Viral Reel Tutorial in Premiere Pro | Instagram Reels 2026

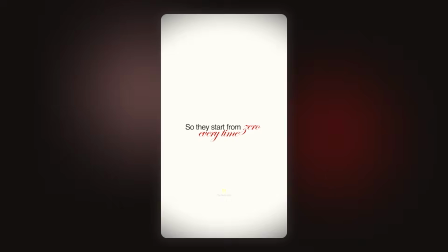12:21 It feels very alive and satisfying. Let's build it. White background again.
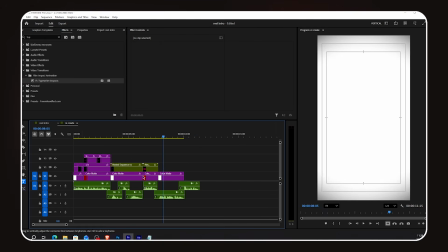12:26 I copy from the previous white color mat. Then I copy the text layer and retype my new text.
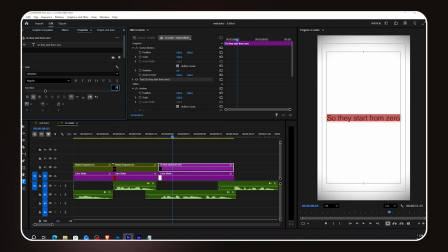12:35 I decrease the size a bit. In this line, the last word is our highlighted word. I change its font to the highlighted script font and increase its size.
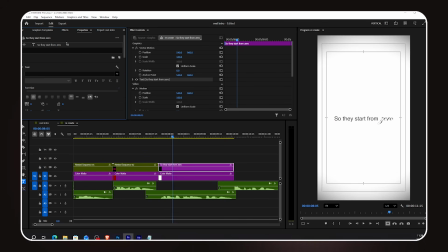12:48 I also change its color to a slightly red maroon, a bit more on the red side than the regular maroon so it's clearly visible against the white background.
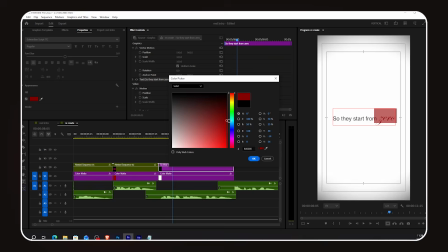12:57 Now I need to split this text line into two separate layers so I can animate each part independently.
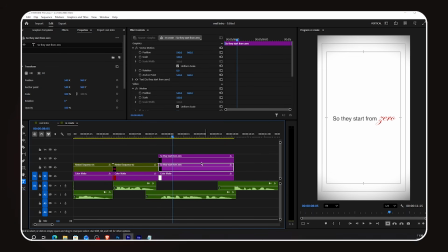13:03 I duplicate the text layer. On the first layer, I delete the last two words, keeping only the beginning of the sentence. On the second layer, I delete the starting words, keeping only the end of the sentence, including the highlighted word.
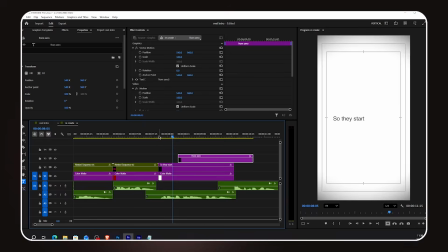13:20 Now both layers together form the complete sentence, but I can animate them separately. Then I add the highlighted word as its own separate layer.
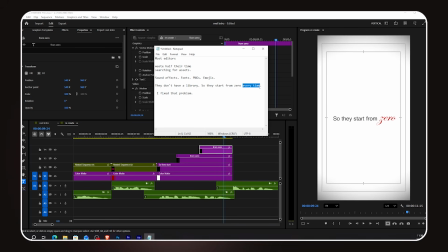13:30 Same font, same red color, and I position it below the two text layers as you can see on screen.
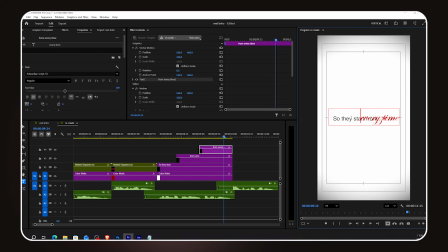Now here's the key technique for the bounce effect. I select the first text layer, go to Effects, Add Transform, and set the shutter angle to 360 degrees, maximum motion blur.
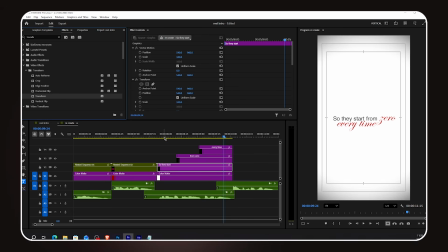13:54 This gives us that beautiful blurry smear on fast movement. Now I turn on the Position keyframe, and I'm going to create 4 keyframes. Watch this carefully. Keyframe 1. The text starts off to the right of the screen, outside the frame.
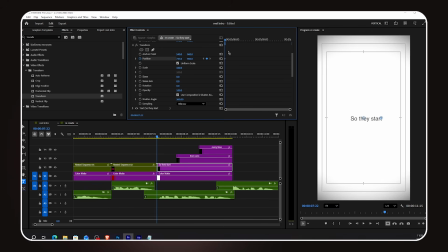14:08 Keyframe 2. A few frames forward, the text moves to the left, slightly past its final resting position. It overshoots. Keyframe 3. A few frames forward, the text moves back to the right a little, but not as far as the start.
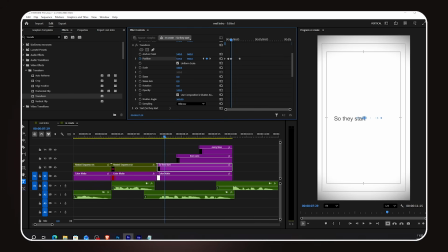14:24 Still past center, but not as extreme as keyframe 2. Keyframe 4, the final keyframe. The text is now in its correct final position on screen. This back and forth motion between keyframes 2, 3, and 4 is what creates the bounce feeling. Now I open the graph editor and adjust the curves to get a smooth, organic bounce motion.
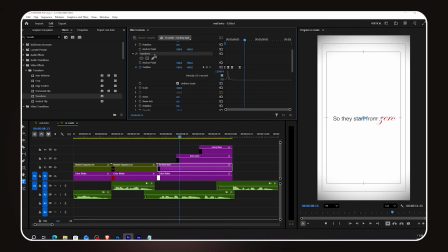14:45 Watch the screen to copy the exact graph shape. Once you're happy with how it looks, copy the transform effect and paste it onto the second text layer. Both parts of the text now bounce in together. For the highlighted word at the bottom, I want the same bounce effect but coming from the left side instead of the right.
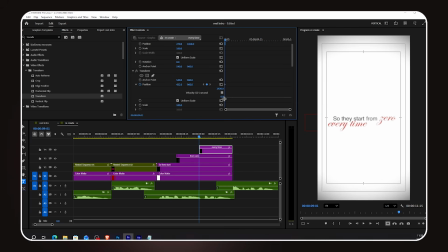15:00 Same 4 keyframe technique but mirrored. The text starts on the left, overshoots to the right, bounces back, and settles in position. Watch how I set up the keyframes and the graph on screen for this one. The logic is the same, but the direction is reversed.
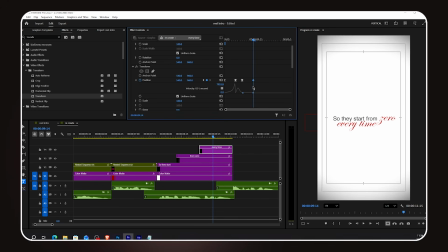15:16 This looks absolutely amazing. The 2 text sections bounce in from opposite sides, and the highlighted word comes in from the other direction. It feels very dynamic and alive. Last scene.
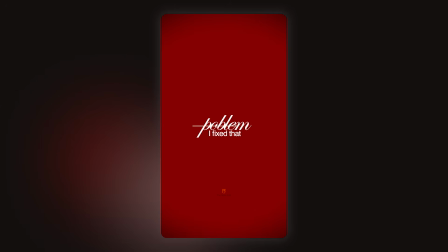15:28 We're back on maroon, and this time we're combining the typewriter effect on the regular text with a flicker effect on the highlighted word.
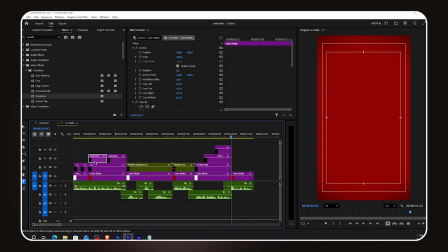15:34 And then a really cool animated line on top. Let's finish strong. I copy and paste the maroon color matte from the previous maroon scene. Then I copy the text layer and retype my new regular text with the highlighted word alongside it.
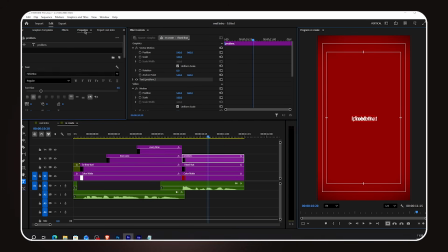15:48 Same setup. Helvetica for the regular text. Edwardian script for the highlighted word, bigger size. I duplicate the text layer and type my highlighted text. I use the same highlighted font, make it bigger, and place it above the regular text, as shown on screen.
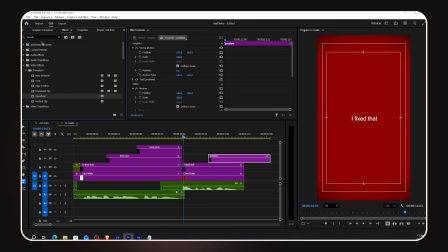16:07 Same as before, I add the typewriter impacts effect to the bottom, regular text layer. Remember, make sure the layer doesn't overlap previous layers, and this effect requires Premiere Pro 2025 or above. Default settings work perfectly here.
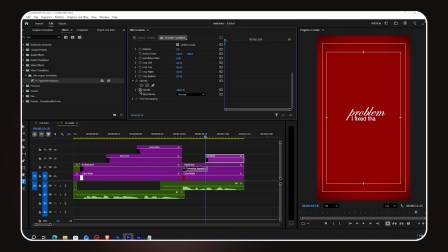16:23 For the highlighted word, instead of the typewriter effect, I want a flicker, like a light turning on, switching rapidly between visible and invisible. This is very simple. I go to Effect Controls and turn on the opacity keyframe. Now I quickly alternate between 100% and 0% opacity. Back and forth, back and forth.
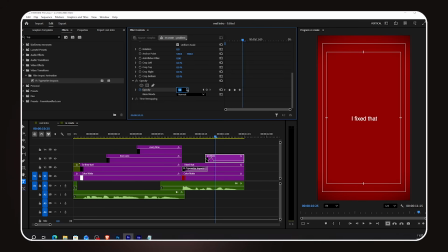16:43 First keyframe 100%, next keyframe 0%, next 100%, next 0%, and so on. I do this around 2 to 3 times. The highlighted word flickers on and off rapidly and then stays visible. It looks like a light bulb flickering to life.
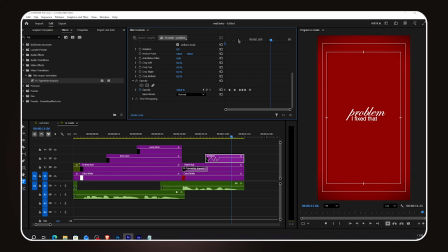17:01 And later, when we add the light bulb sound effect to match this exact moment, it's going to feel incredible. Now for a really cool finishing touch. I'm adding an animated line element on top of the text. I use the Premiere Composer extension for this. Premiere Composer is a free plugin.
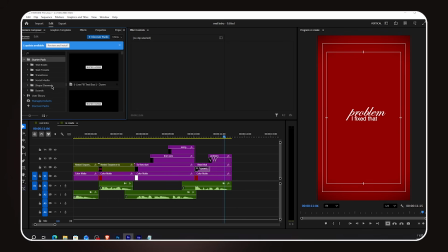17:20 You can download it from their website and install it in Premiere Pro. Once it's installed, go into the Step Elements section and you'll find a collection of animated line elements. I pick the line I want and add it to my timeline. It's too big by default, so I decrease the size and reposition it where I need it.
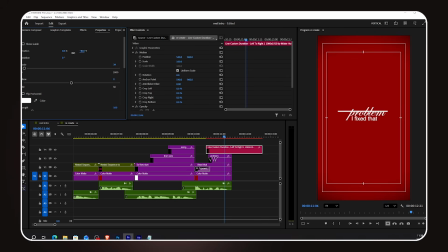17:40 Then I change the color to a slightly yellowish tone so it's clearly visible against the dark maroon background. I also decrease the stroke width slightly to make it feel more refined.
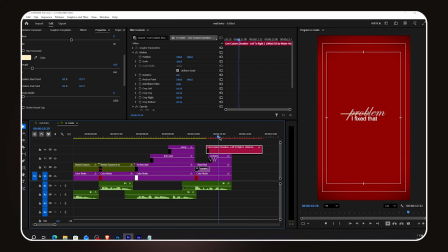17:54 This animated line sits on top of the text and adds a graphic, editorial feeling to the whole scene.
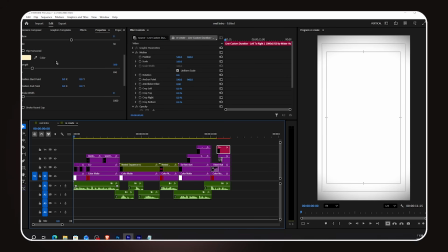18:01 And that's the visual edit done. The reel is built. Let's step back and see what we've created, and then move into the sound design.
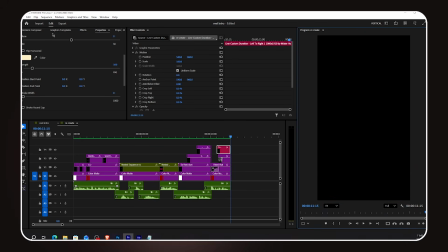18:14 Okay, this is the part so many of you asked about, the sound design.
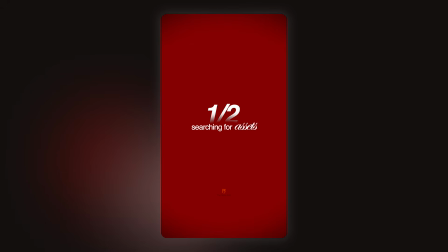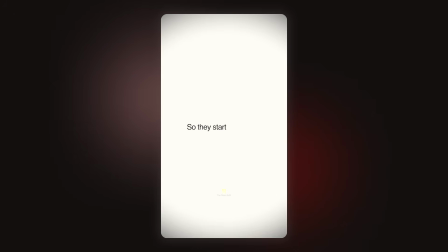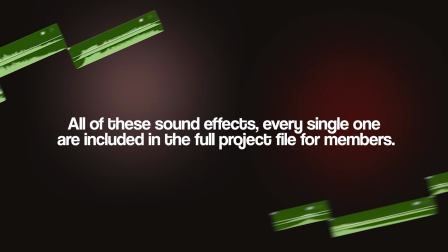18:29 All of these sound effects, every single one, are included in the full project file for members.
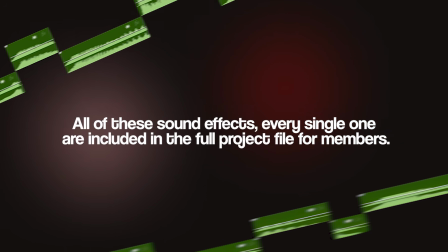18:34 Join the membership and you'll get everything ready to drop straight into your project. Right at the very start of the reel, I add a charge sound effect.
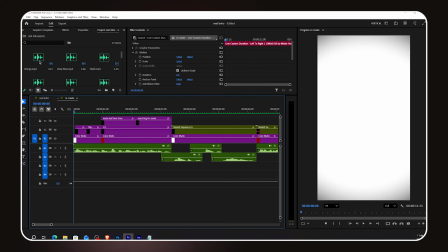18:42 This is a sharp, energetic burst of sound that immediately grabs attention within the first second. Its only job is to hook the viewer before they even process what they're looking at.
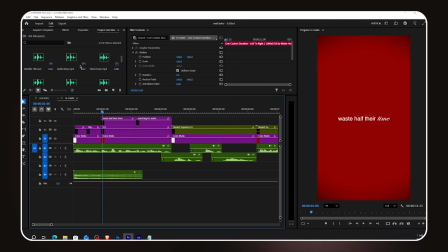18:53 Most editors wait.
You hear this sound on a lot of big creator reels, and there's a reason for that. It works. Also, at the very start, I layer in a radio beep sound effect.
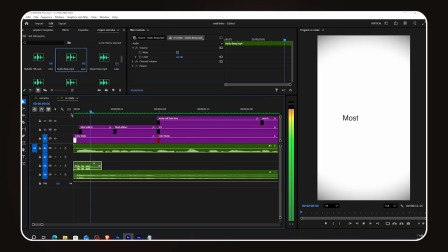19:04 I place it right alongside the charge sound at the beginning.
Most editors.
It's a little busy there in the first second, but that's intentional. You want to create an audio hook that makes the viewer snap to attention. I decrease the volume so it doesn't overpower the voiceover. Just enough presence to be felt. When the first words appear in scene 1, I add the typewriter sound effect.
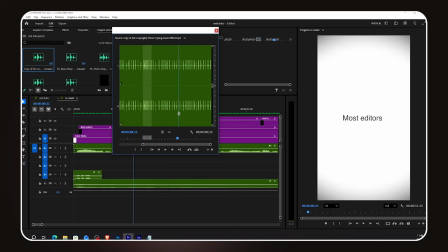19:25 I have a short clip of typing sounds, just a small section of it, and I place it right at the moment the text appears.
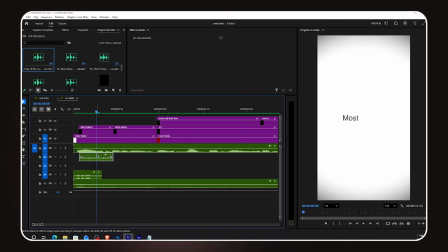19:32 It syncs the visual of words appearing with the audio feeling of someone typing them. Very satisfying combination. When the scene changes from scene 1 to scene 2, I add a viral trending sound effect here.
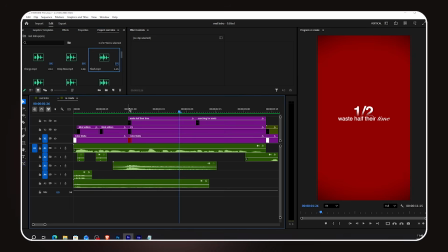19:46 You'll recognize this one. It's the kind of sound that feels very current and social media native. Waste half their I also decrease the volume so it sits under the voice without competing with it.
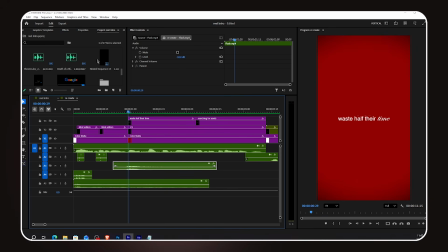19:59 Along with the scene change sound, I also layer in a snap or clap sound effect together with a flash sound effect at the same scene change point. These two combined, the snap and the flash, create a sharp, punchy transition. waste half their It feels like a camera flash going off as the scene cuts. Very clean and impactful.
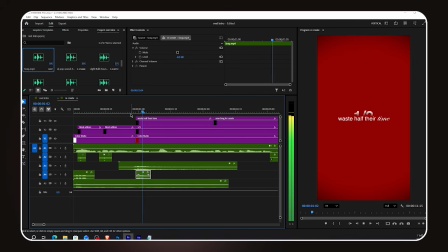20:23 waste half their time.